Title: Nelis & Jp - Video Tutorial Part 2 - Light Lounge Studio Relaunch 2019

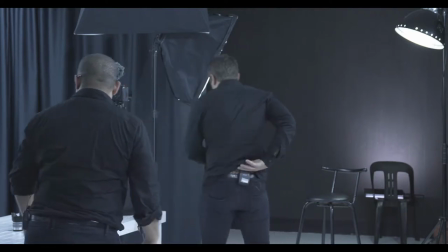So normally you've got battery packs. You'll see at the back of my, they normally clip into your belt.
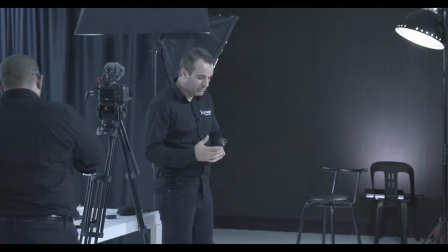It's just easy to spare away. These we normally use at the sound desk because you don't have a clip or,
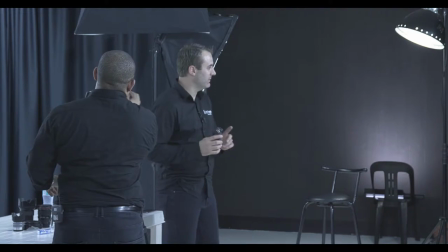so we put it at the sound desk, these little ones, but the other ones we just mic you up.
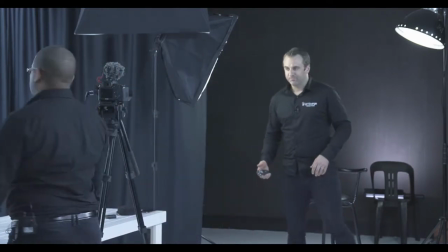But just for now, we're just gonna use this one. So my my volume levels looks good, no peaking.
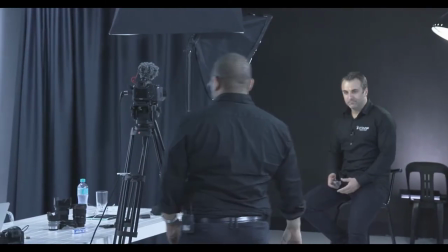So so the first thing is,
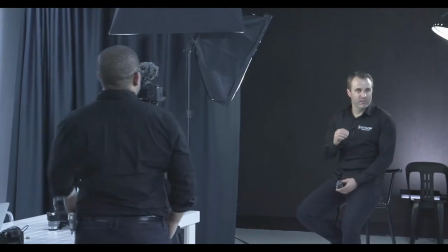some clients want a specific look where they talk to an audience in camera,
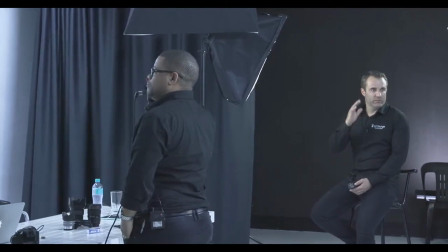but when you do most of your corporate stuff, they want to you literally are like 15 or 20 degrees off camera,
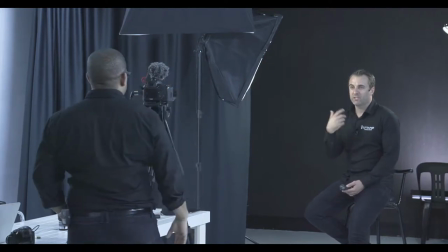so it's as if you're talking to somebody but not straight to the camera. So this looks stupid because if you want to speak to camera.
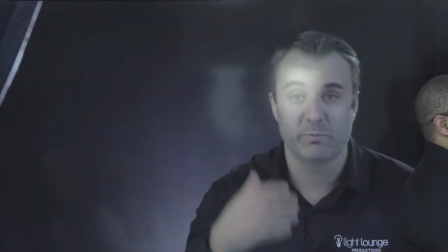You want to bring a point over. You're speaking directly into the, like, guys, come on to my party.
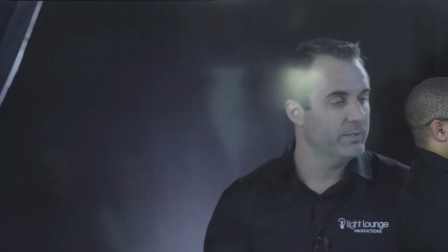It's going to be amazing. But if you're telling about your story, you'll see that most of the guys, they just go off camera, like, yeah.
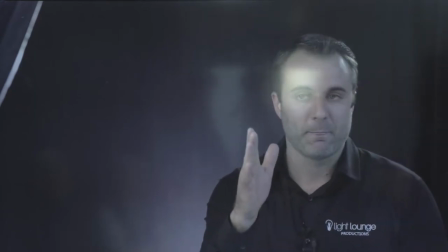Literally 15 degrees. So I would maybe stand here, and he'd look into my eyes, and I'd make sure that it's yeah.
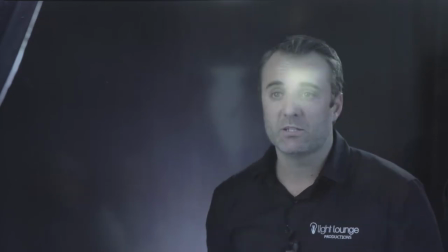So, in the eye line. Then you just look at that and say, listen, guys, welcome to Lightline Studio.
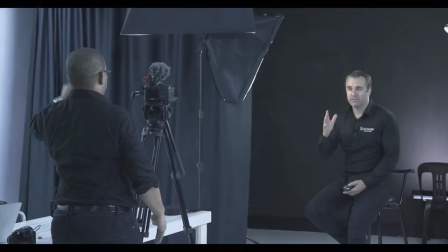It was an amazing week, and you guys can see I'm not directly facing the camera because it can be a little bit distracting if you have to,
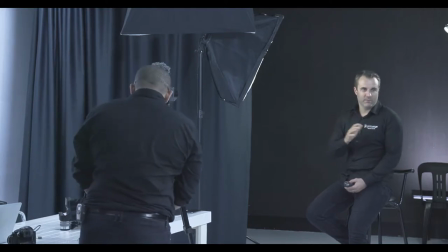because people look down, they look up. There's people that's very uncomfortable looking into that camera.
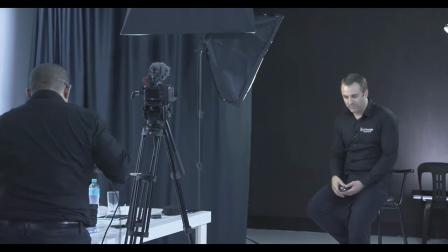You won't believe it. It's like they just can't look into the camera. They will speak like this, or they will just go like that the whole time. So then you just, to make them feel comfortable, say, just look at my hand. And then you stand there for the whole interview.
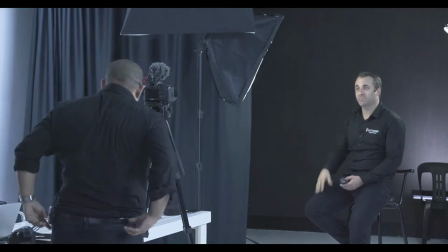And they will look at your hand and speak to your hand. They're not intimidated at all.
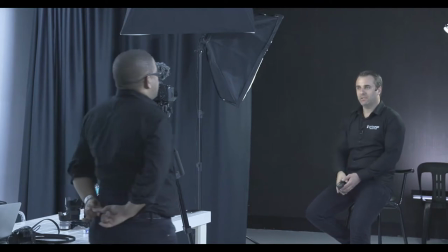Or you just lock it there and give them, like, you see that pole over there? Just aim at that and start speaking.
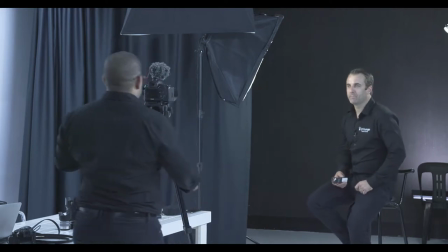Yeah. So generally the principle is, in terms of framing for or doing an interview, if you're interviewing someone,
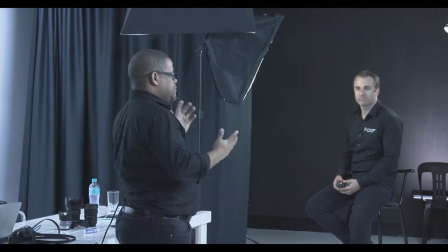you're asking them about themselves or about something, a subject matter. Mm-hmm. Then you try to make it conversational.
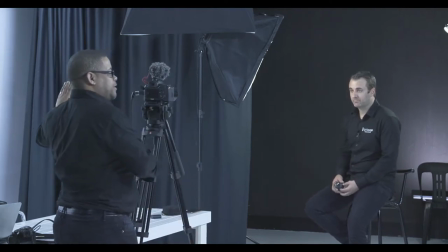He's going to look off camera. Mm-hmm. And it's going to look as if he's speaking to someone. So the viewer is pretty much the third person.
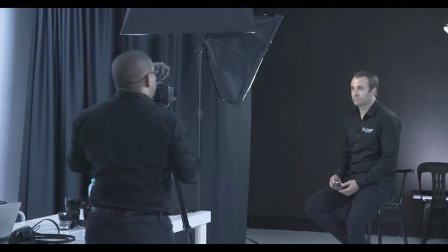Yeah. The viewer is the one that's now getting all the information that's needed. But if you've got a message directly to the viewer, to the audience, look into camera. I'm just going to, okay. And then I'll try and frame it more centered.
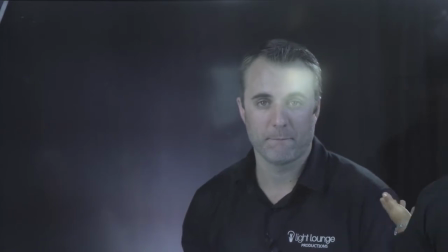So in that instance, I would use a slightly more centered frame.
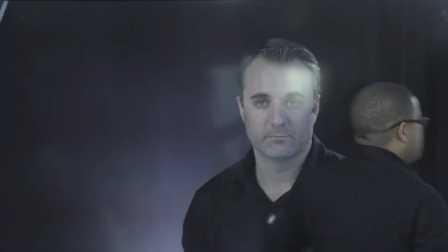He's not perfectly centered. There's still more space there. But it still has a nice look.
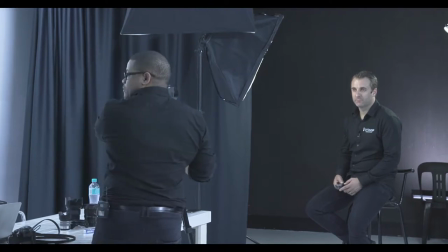I like the creative shot. I like the framing. If I want to follow the rules to the T, I do it that way.
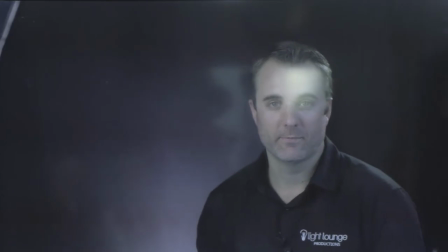But I like this.
Hi, guys. Thank you so much for live streaming.
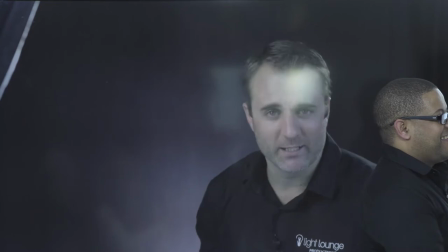It was amazing. See you guys next week.
Not. Okay.
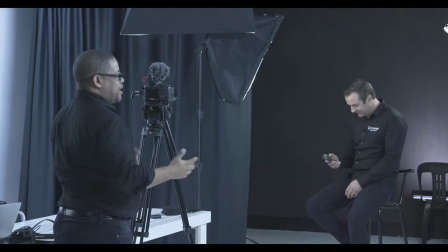We're not going to be here. Okay, so what we'd have to do is we'll just direct him, brief him on what he needs to say.
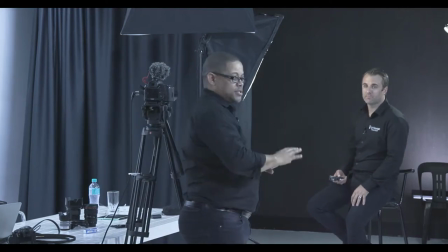Okay. So you are going to introduce yourself. Okay. Okay, so just so you know, this is not rehearsed, so that you see it's real. So if I fight with him, it's for real. I'm going to get my notes quick. Yeah, just kidding.
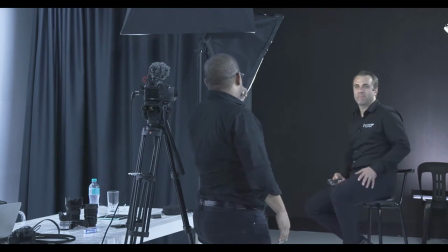So you're going to introduce yourself, introduce the studio, and just give a quick introduction of what Lightrange Productions do at the studio and what we offer to other professionals and clients.
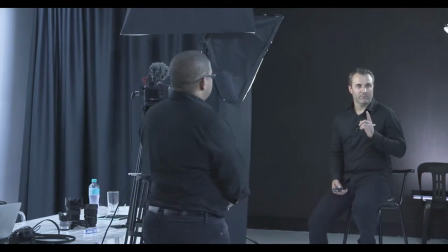So just before you go on to that note is, sometimes there's not going to be a guy on the other end that's going to ask the question. So you have to brief your clients to include the question in your answer. Because if he says, what day is it today?
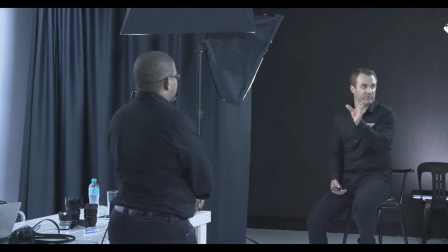I say, Thursday. So it's going to be weird to have a video shot of him saying Thursday. They say, what day of the week is it? The day of the week is today is Thursday. So then you actually include your answer, the question in your answer. So how long have you have Lightline Studio?
So Lightline Studio, I've started in 1990, whatever, just to understand.
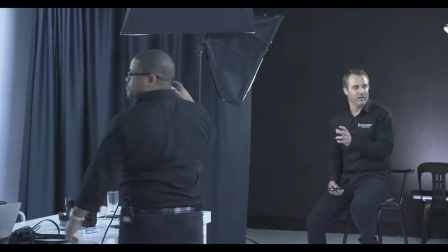So it's very, just to cut out the other guy behind the camera to get the flow of the interview. You have to ask him, listen, just include the question in your answer so that the audience know exactly what you are actually talking about.